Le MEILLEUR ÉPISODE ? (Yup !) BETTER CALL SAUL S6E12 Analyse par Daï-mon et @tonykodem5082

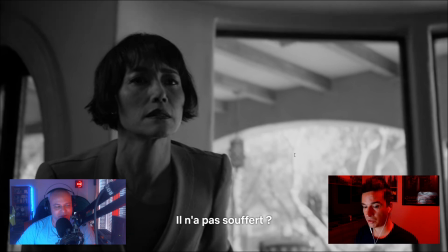mais de là en fait à faire cette déclaration qui peut tomber sous le coup de la justice et de mettre en plus dans la panade
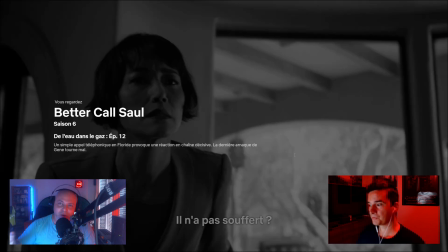son ex-mari non pas tout à fait parce qu'elle dit mon ex-mari s'il est toujours vivant à ce moment là elle sait qu'il est
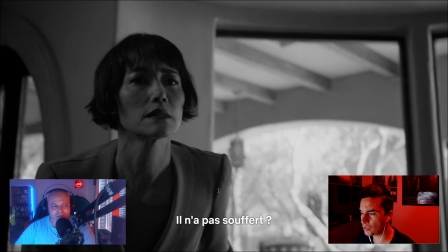toujours vivant évidemment ouais ouais mais bon j'ai trouvé son attitude j'ai pas très bien compris en fait je comprends ses remords je pense qu'elle avait envie de vider
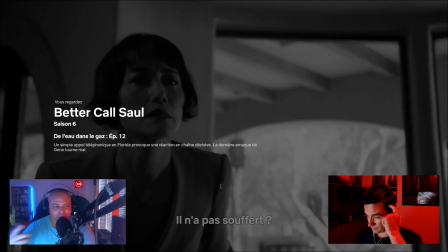son sac mais que en fait c'était pas un acte altruiste c'est pour ça qu'elle se permet de dire ouais
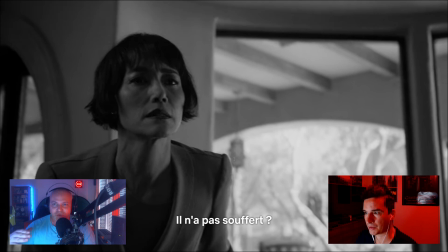il a pas souffert parce que je tente de rassurer la veuve en face de moi factuellement je lui raconte sa mort je lui raconte la chose dont je ne suis pas responsable directement par contre tout le reste dont j'ai été responsable ça on le passe vite sous silence
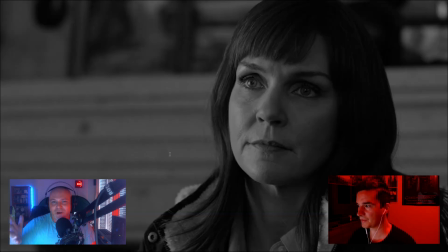c'est un peu comme ça que je l'ai pris quand Cheryl lui demande pourquoi elle se confesse enfin pourquoi vous faites ça à mon avis c'est forcément ça qu'elle lui pose comme question puisque tout le reste il y a justement la confession pour savoir pourquoi elle l'a fait le regard de Kim est plus éloquent que des mots et du coup, des mots, elle n'en prononce aucun.
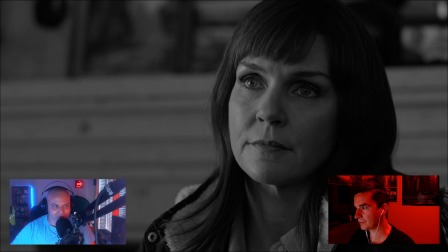Et là encore, super barré sur image, superbe photographie. Enfin, là, je me répète moi aussi. C'est propre, c'est propre. Est-ce que tu as quelque chose à ajouter sur cette scène ? La propreté de la réalisation et rien à dire de la photo, même si je suis nostalgique de la couleur.
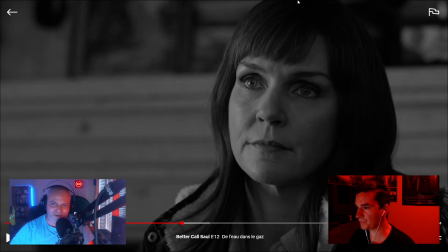Toi, c'est vrai que tu as un peu moins depuis ce virage, mais ce n'est pas forcément le noir et blanc qui t'embête. C'est plus les enjeux ou l'absence de certains enjeux. Oui, et puis je ne vois pas l'intérêt du noir et blanc par rapport à une timeline. c'est bon, on a compris que c'est dans le monde présent vraiment visuellement je trouve qu'ils arrivent à faire beaucoup de choses intéressantes en noir et blanc moi aussi au tout début je me
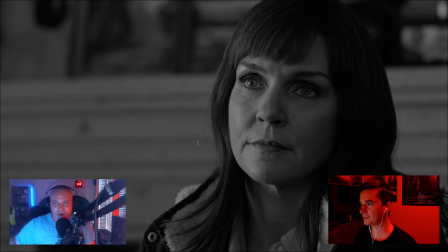suis dit j'aimais bien avoir une intro de 5 minutes en noir et blanc des épisodes entiers, alors c'est pas des épisodes entiers du coup, mais ça risque de me soulever et en fait finalement je trouve que le travail, alors que j'avais très très peur parce que c'est le travail des couleurs véritablement qui était intéressant et là comme je le disais dans une précédente review c'est un travail sur les lumières,
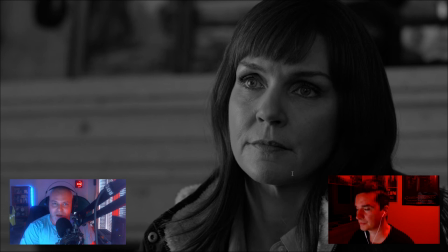sur les contrastes et toujours sur le cadre qui reste vraiment splendide. Et voilà, du noir et blanc avec la définition d'aujourd'hui, ça donne des trucs ouf.
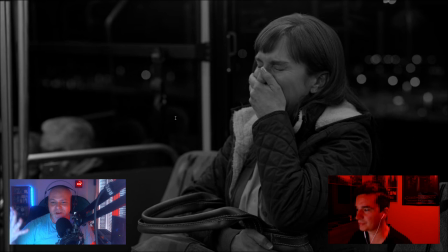Et ici, peut-être le fait d'avoir finalement vidé son sac va éclater en sanglots dans le bus du retour. Alors, c'est un long plan séquence, justement, ça c'est pareil, on en discutait en off. On s'est fait en fait la review avant de vous la faire en vrai.
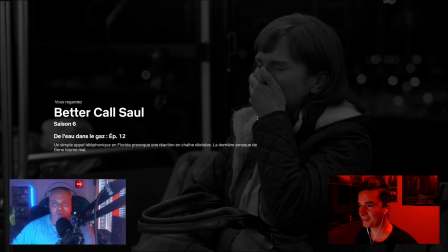Et toi, tu me disais, ouais, ils avaient coupé le plan, mais en fait, ils laissent plus d'une minute de plan séquence où tu la vois passer de
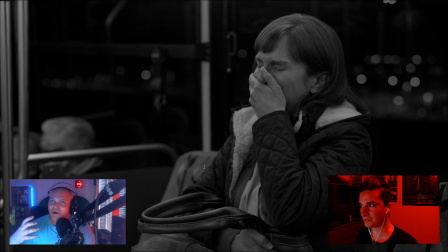neutre à il y a quelque chose qui ne va pas, à je ne peux plus contenir mes larmes ça alors j'ai trouvé qu'en fait c'était une ressuscée par rapport aux remords
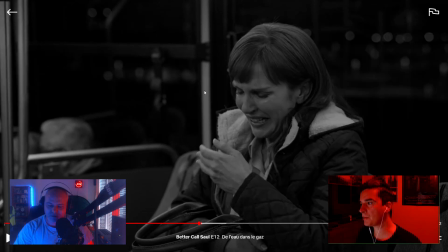ce qu'elle avait déjà fait avec les séquences avec chéryl et là bon alors même si elle joue très bien c'était une excellente actrice là en fait donc il
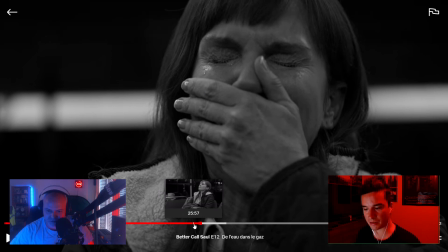ya ce long plan séquence où elle pleure là j'y ai vu en fait parce que je me suis renseigné sur les nominations
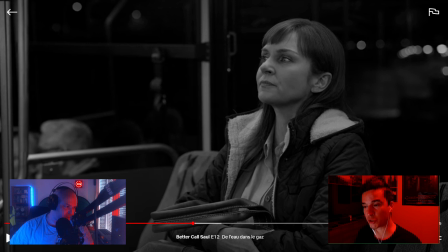grémy awards elle n'a pas reçu le prix encore donc là je pense que c'est un coup de pouce de son réalisateur donc Vince Gilligan, pour qu'elle gagne la récompense. Récompense que j'espère qu'elle va pouvoir gagner. Mais là, il y a vraiment un parti pris pour dire, vous voyez, mon actrice, elle est quand même exceptionnelle. Elle pleure sur commande. Même si j'ai trouvé sur le plan factuel que la coupure après cette longue séquence, sur une coupure, tu sais, un gros plan...
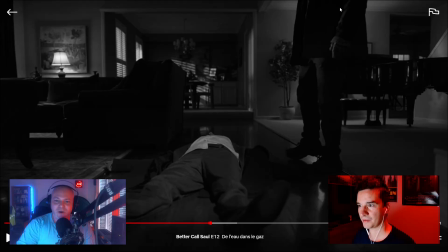On aurait pu juste couper après le plan séquence, je suis d'accord avec toi. Voilà, exactement. Retour à la scène des fractions de Ejin Takavich qui concluait rappelez-vous l'épisode précédent, donc tout ça pour ça on a 28 minutes 18 d'épisode enfin tout ça pour ça c'était intéressant et on raccroche
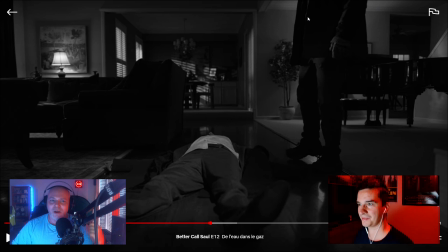enfin temporellement les wagons par rapport à l'épisode 11 si je ne me mélange pas,
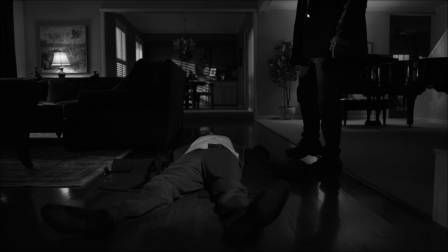alors tout ici sur ce plan, j'enlève ma caméra vite fait j'enlève aussi celle de Tony tout ici évoque Howard,
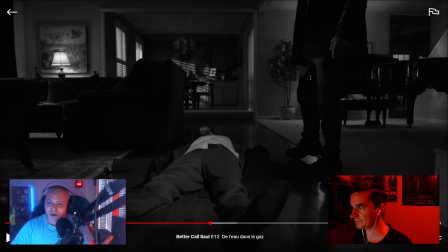un corps étendu comme sans vie un parquet un tapis, même je faisais remarquer qu'est-ce que c'est,
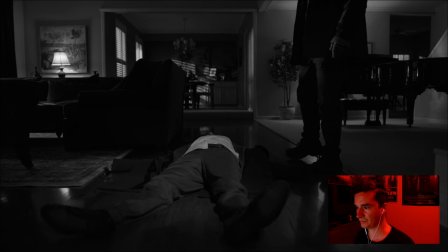on dirait un liquide qui est par terre peut-être qu'il a fait tomber quelque chose, je pense pas que ce soit du sang, mais on dirait presque un liquide qui touche à la fois le tapis et le parquet.
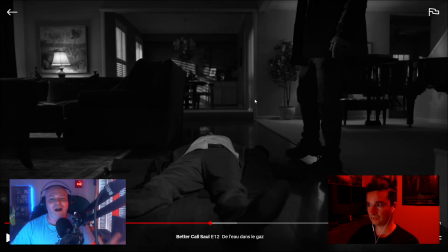Est-ce que ça ne vous évoque rien ? Est-ce que Jimmy a encore assez d'humanité pour le percevoir ? C'est ça la question, Tony. Je pense que oui, puisqu'il s'arrête sur l'image et je pense qu'il a fait le rapprochement avec la mort d'Oward. Tu penses, toi ? Oui, oui, je pense. Même si c'est vrai qu'il est dans une sorte d'arrogance, de suprématie qui est assez...